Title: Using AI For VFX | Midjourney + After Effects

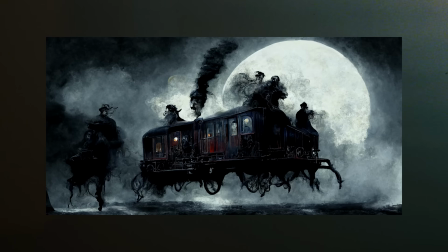0:38 A few months ago, we released an episode all about AI art creation through Midjourney.
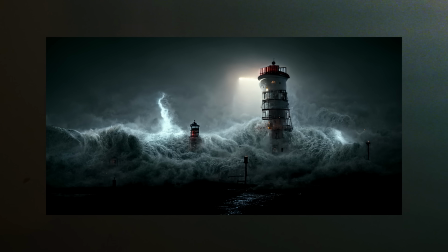0:43 It's a mind-blowing process where you feed this system a prompt,
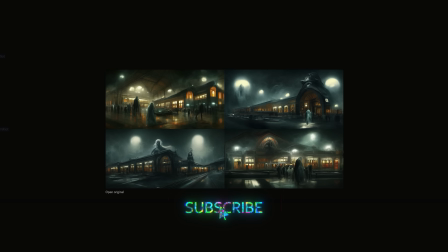0:47 and then the AI creates a completely original piece of art for you to use, and we showed how that could be great for idea starters, concept art, and so on. At the time, Midjourney was invite-only and really hard to get into, but now it's open for anyone to join. So we thought it'd be a great time to see if we could implement our works that we created in mid-journey into our vfx workflow which we did with
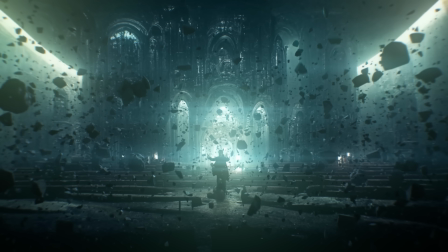1:09 this shot and this shot is a recreation or at least a recreation of the vibe of this shot from netflix's new show sandman and
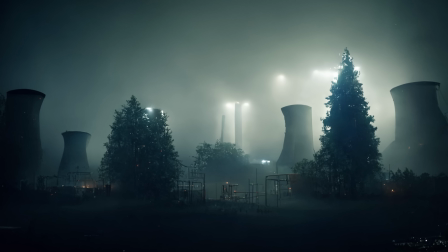1:16 one of the things mid-journey does pretty well is creating environments and that's what we used for this shot here and again we do have
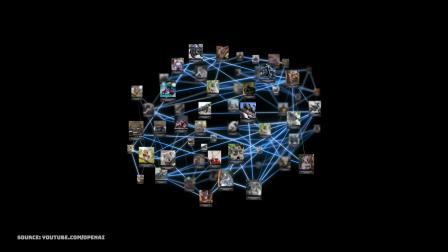1:22 a full episode on mid-journey and how it works so check that out in the links below if you want to dive deeper but essentially we're just going
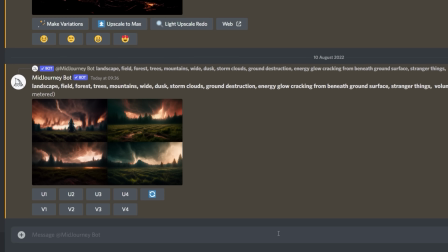1:28 to enter words as prompts to generate the ai art we are looking for so we'll start by typing forward slash imagine and then choose some words that feel like
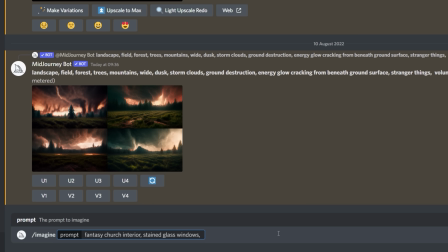1:37 they best describe our scene like fantasy church interior stained glass windows volumetric haze cinematic lighting and then we're going to finish that up with dash dash ar space 16 colon 9 and that'll give us our aspect ratio and now mid journey will generate the art
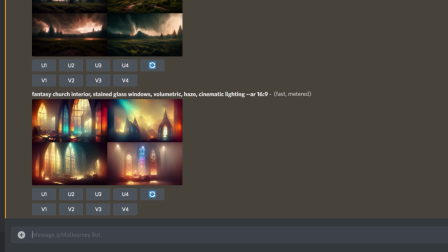1:53 and give us four options and we can see that it's not really what we're looking for in this instance so we'll try some other options until we get what we want The
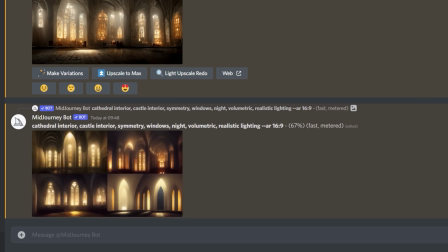2:01 thing with AI art is figuring out what to add or change in our prompts until we get something that's closer to what we're looking for.
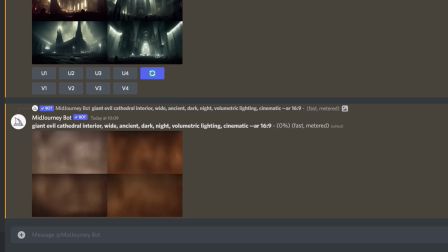2:09 Sometimes you get a great result in the first try, and other times like this, we are searching for a specific look and it can take a good amount of trial and error.
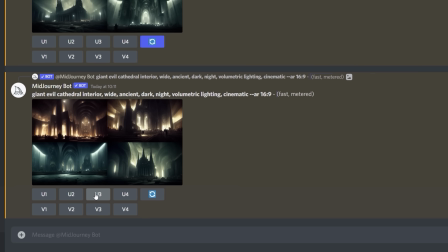2:17 We did start to get something with a similar vibe like this one, so we can upscale by clicking here to use it,
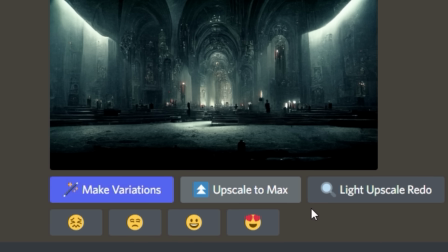2:22 or iterate off this specific image right here or in the initial prompt by clicking one of the buttons along the bottom row.
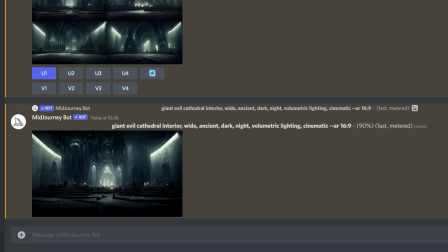2:28 Eventually, we were able to get this, which is pretty symmetrical, has a nice distance from the structure, and has a similar color palette to our Sandman reference.
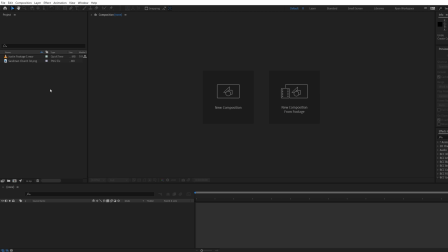2:36 So we'll save it by upscaling, then opening the original. But now we're going to take that image over into After Effects, and in here we're going to create a new comp and drop in our background.
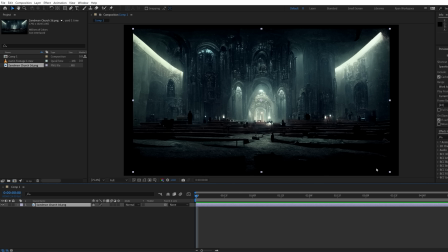2:45 Midjourney's current 16.9 image is just under 1920x1080, so we can scale it up to fit. And if you want to go a step further, you could take this image into software like Gigapixel, which uses AI to scale the image, and it does an amazing job of it.
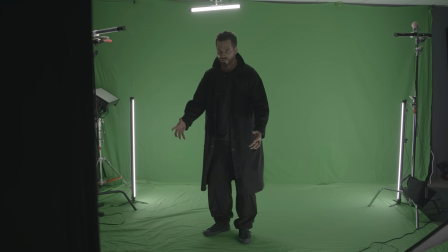3:00 For our actor's footage, we shot Justin on green screen first as a wide shot for the main comp,
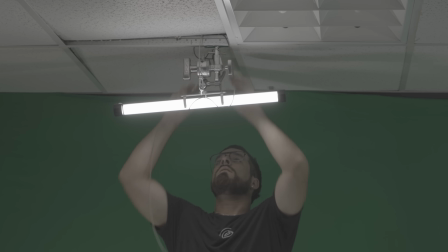3:04 using a backlight to replicate the angle of light coming from the window in our background plate,
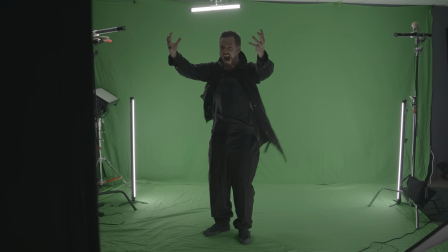3:09 as well as a light from below, almost like a bounce light from the cathedral floor. We also used a wind machine to add some movement in there.
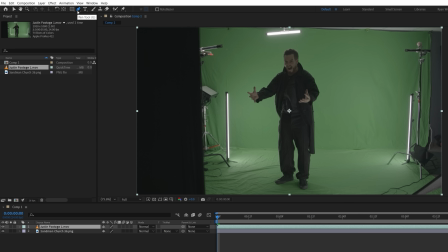3:17 Now we'll drop this footage into our comp and use the pen tool to draw a basic mask around him and feather,
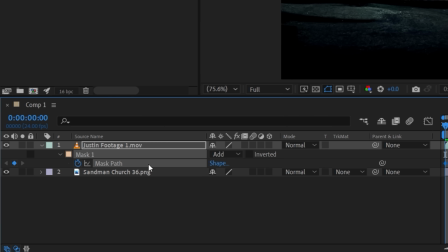3:22 and since he raises his arms throughout the shot, we'll keyframe and animate the mask to follow.
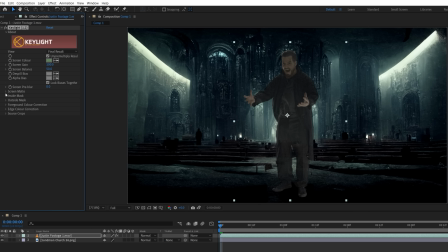3:27 Next, we'll toss on key light effect to key him out. because it's a wide shot and he's going to be scaled down pretty small. This can be a very simple key. Then we'll also add an advanced spill suppressor to kill any green spill.
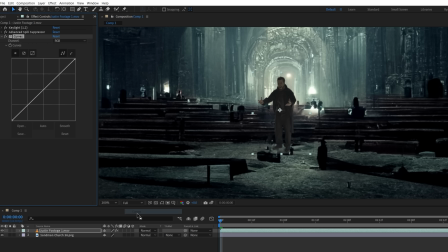3:38 Now we're going to scale down and place him where we want in our scene and use a curves effect to match contrast and color closer to the background layer.
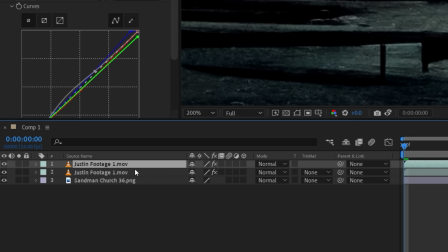3:45 If you want to add a shadow, you can first duplicate your actor and on the lower layer,
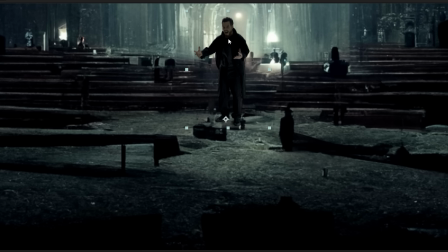3:50 use this tool to move the actor's point to the feet, then scale vertically to however long you want the shadow to be.
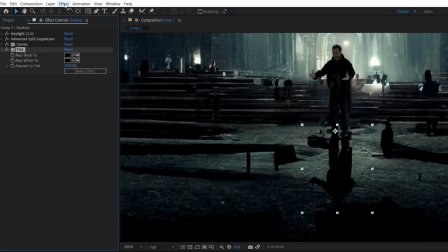3:56 Next, add a tint effect with the map white set to black, then a fast box blur for however soft you want the shadow.
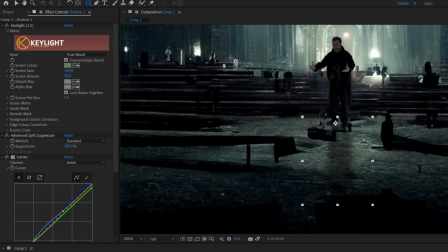4:03 Now lower the layer opacity and duplicate again. This time masking a section closer to the actor, then set to intersect and boost this feather.
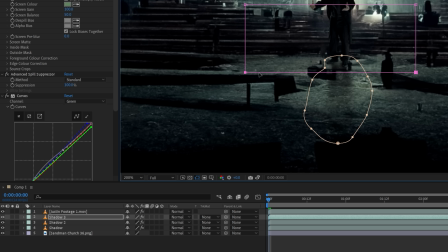4:11 We'll duplicate one last time, moving the intersect mask closer to the feet and increasing the layer opacity to make this section darker.
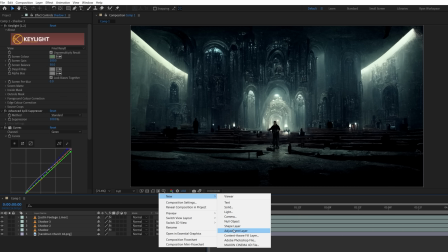4:18 Next, create a new adjustment layer at the top of the comp and add a glow effect.
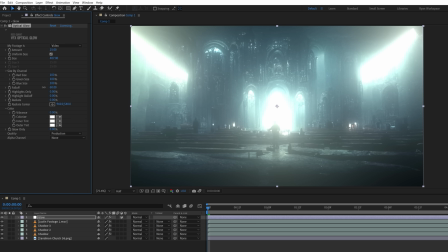4:23 We're using Red Giant's optical glow with a boosted size and lowered fall off to get a hazy look, but with a really low amount to keep it subtle.
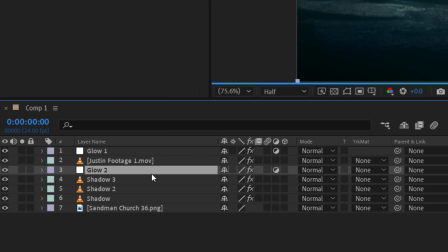4:31 Then we can use a duplicate placed below Justin's layer, masking and feathering the lower,
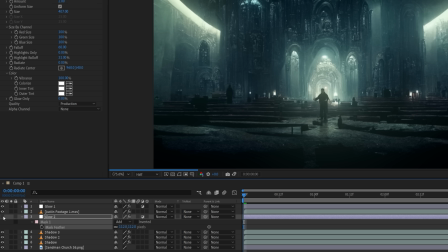4:35 darker area behind him to help add some visual separation, similar to the actual Sandman shot. Next up, we handle some floating rocks, but before we do, let's thank today's sponsor. I love movies. A lot.